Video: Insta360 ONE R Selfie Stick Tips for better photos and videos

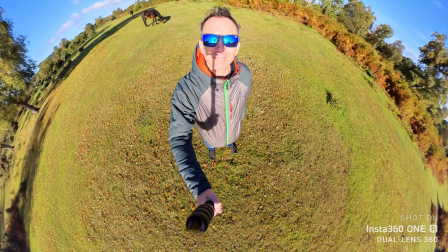This shot you're looking at now really does suck for lots of reasons, and in this video I'm going to give you 6 selfie stick tips to help improve your photos and videos. So let's get straight to it. The invisible selfie stick shots that you get with your Insta360 1R and other 360 cameras, when you first see them, they are really magical. When you're shooting in harsh sunlight, the magic can be ruined by the sun because you can see your selfie stick shadow in your shot. You're not always going to be able to avoid this, but there are things that you can do to either eliminate the shadows or at least improve them. The first solution is to move into a more shaded area or just to shoot when there is more cloud coverage, but I know that this isn't always possible or practical.
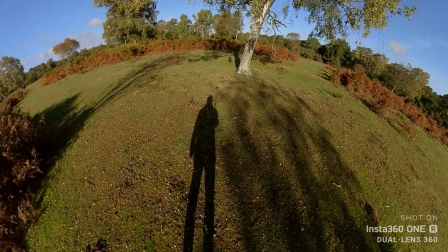Secondly, you can stand with your back to the sun and lower your selfie stick.
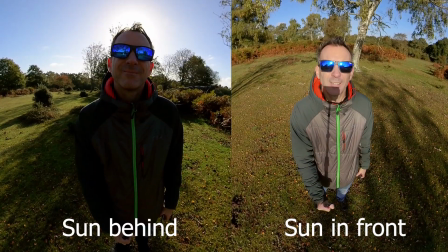Yes, this will be a slightly darker shot or even silhouetted in some scenarios, but there's no shadow, and standing in front of the sun can be quite dramatic. If you can't eliminate the shadow altogether, then at least be aware of where it's landing in your shot.
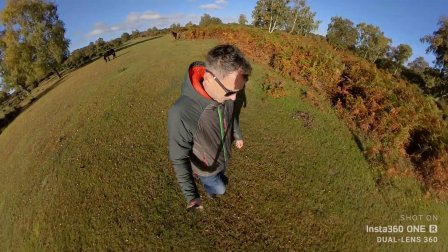If it's going across your face or your body and you're shooting video, then there's almost zero chance of eliminating it in the edit. And if it's a photo, you will be able to remove it, but it will be a lot harder if it's going across your face or body. And it only takes a second to readjust your shot and make things a lot easier for you if you are going to edit your shot, and also just make your shots look better.
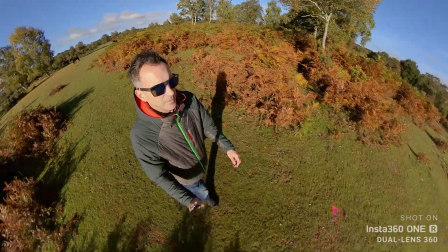If you're walking, it may be as simple as swapping the selfie stick from one hand to the other to throw the shadow on the floor instead of across your face.
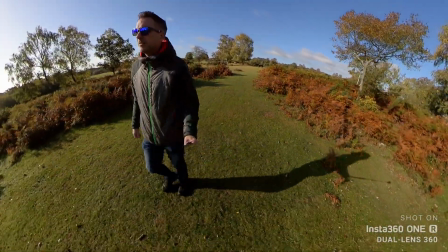And if it's a photo, you may want to do the same. You can either swap the selfie stick from one hand to the other, or you can just slightly rotate your body so the shadow falls onto the ground, so it makes it easier to remove in an app like Touch Retouch. With some 360 cameras that don't stitch as well, or if you're using a selfie stick or a monopod that's just too big and too thick for the camera,
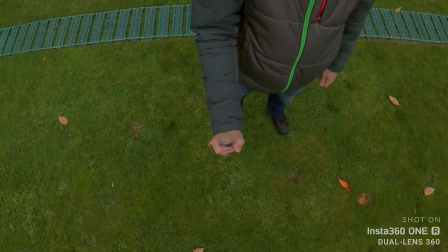then you will see a black blob sometimes in your hand, which just looks unsightly. And this can be more of a problem if you're using the selfie stick at a shorter length, so the camera is closer to your hands.
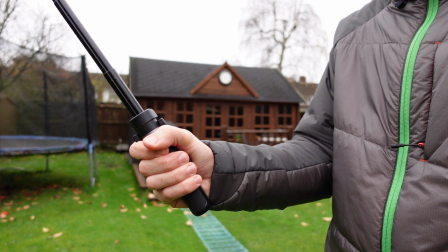One way to avoid this is that you can extend the selfie stick slightly and then slide
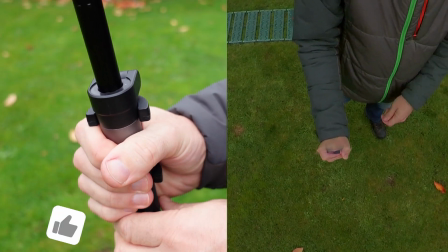your hand up the selfie stick so you're holding a thinner part of the stick, and the thicker part of the stick is actually then hidden underneath your hand. And most of the time when you do this, the black blob in your hand will just disappear altogether. The selfie stick does disappear in our 360 shots most of the time, but sometimes because of the way we're holding the selfie stick,
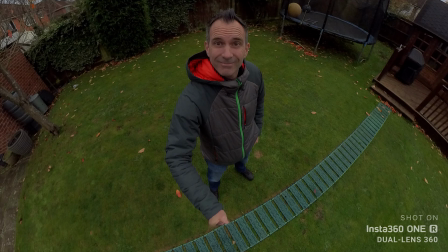it may as well just still be there, because we hold it in such an unnatural way that we draw all of the attention to our hand.
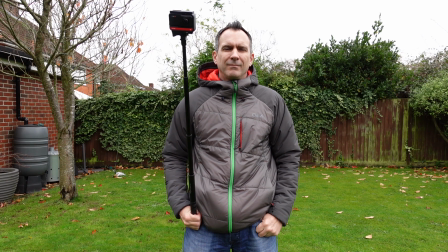So try and position your hand into a more natural position. Try not to stand like you're holding an Olympic torch in your hand, because it just draws all of the attention to your hand and to the fact that you're holding something.
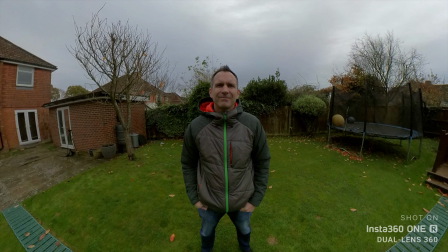You could put both hands down by your side or both hands in the middle, or when you're doing a bullet time, you can hold both hands up in the air to give yourself some symmetry,
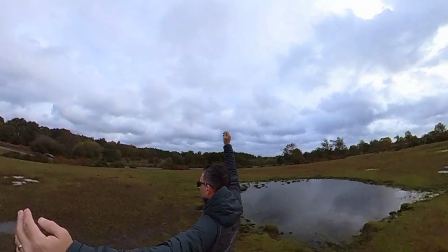and so you're not drawing your attention to one hand over the other. Now, you're probably sick and tired of hearing this next mistake, but it still happens, and I still see it so much on social media,
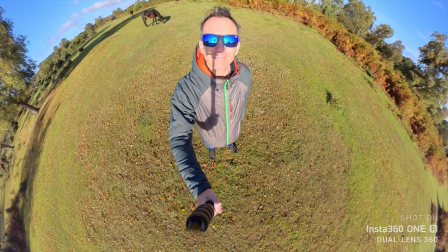where you can see the selfie stick in shot because people haven't kept the camera straight directly above the selfie stick.
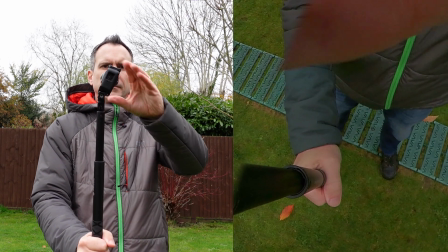So if you're using a 360 camera that doesn't have a fixed thread and it has a GoPro style mount that can angle the camera backwards and forwards, then it is essential that you keep that camera straight on your selfie stick, otherwise you will see your selfie stick in shot. Even though the stabilisation on most of the 360 cameras that we have today is amazing,
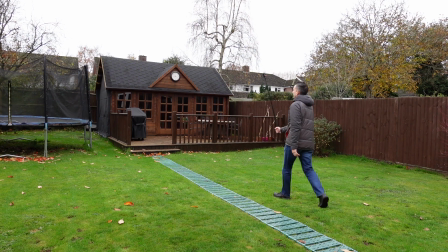your shots still won't look as good if you're throwing your selfie stick from side to side or moving up and down, or if you've got loads of random movements. There are some shots that you can get where big movements are necessary,
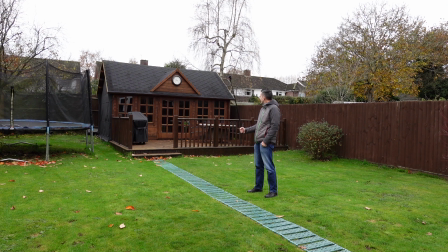but most of the time you can keep your selfie stick still and just let the action happen around you. You can then focus what the camera is looking at in the edit when you reframe your shot. You don't need to move your camera on the selfie stick closer to an object or further away from an object or spin it round, because remember, you're seeing the entire 360 image. And when you're walking, yes, we do have the stabilization, but your shots will be even smoother if we use our legs as shock absorbers.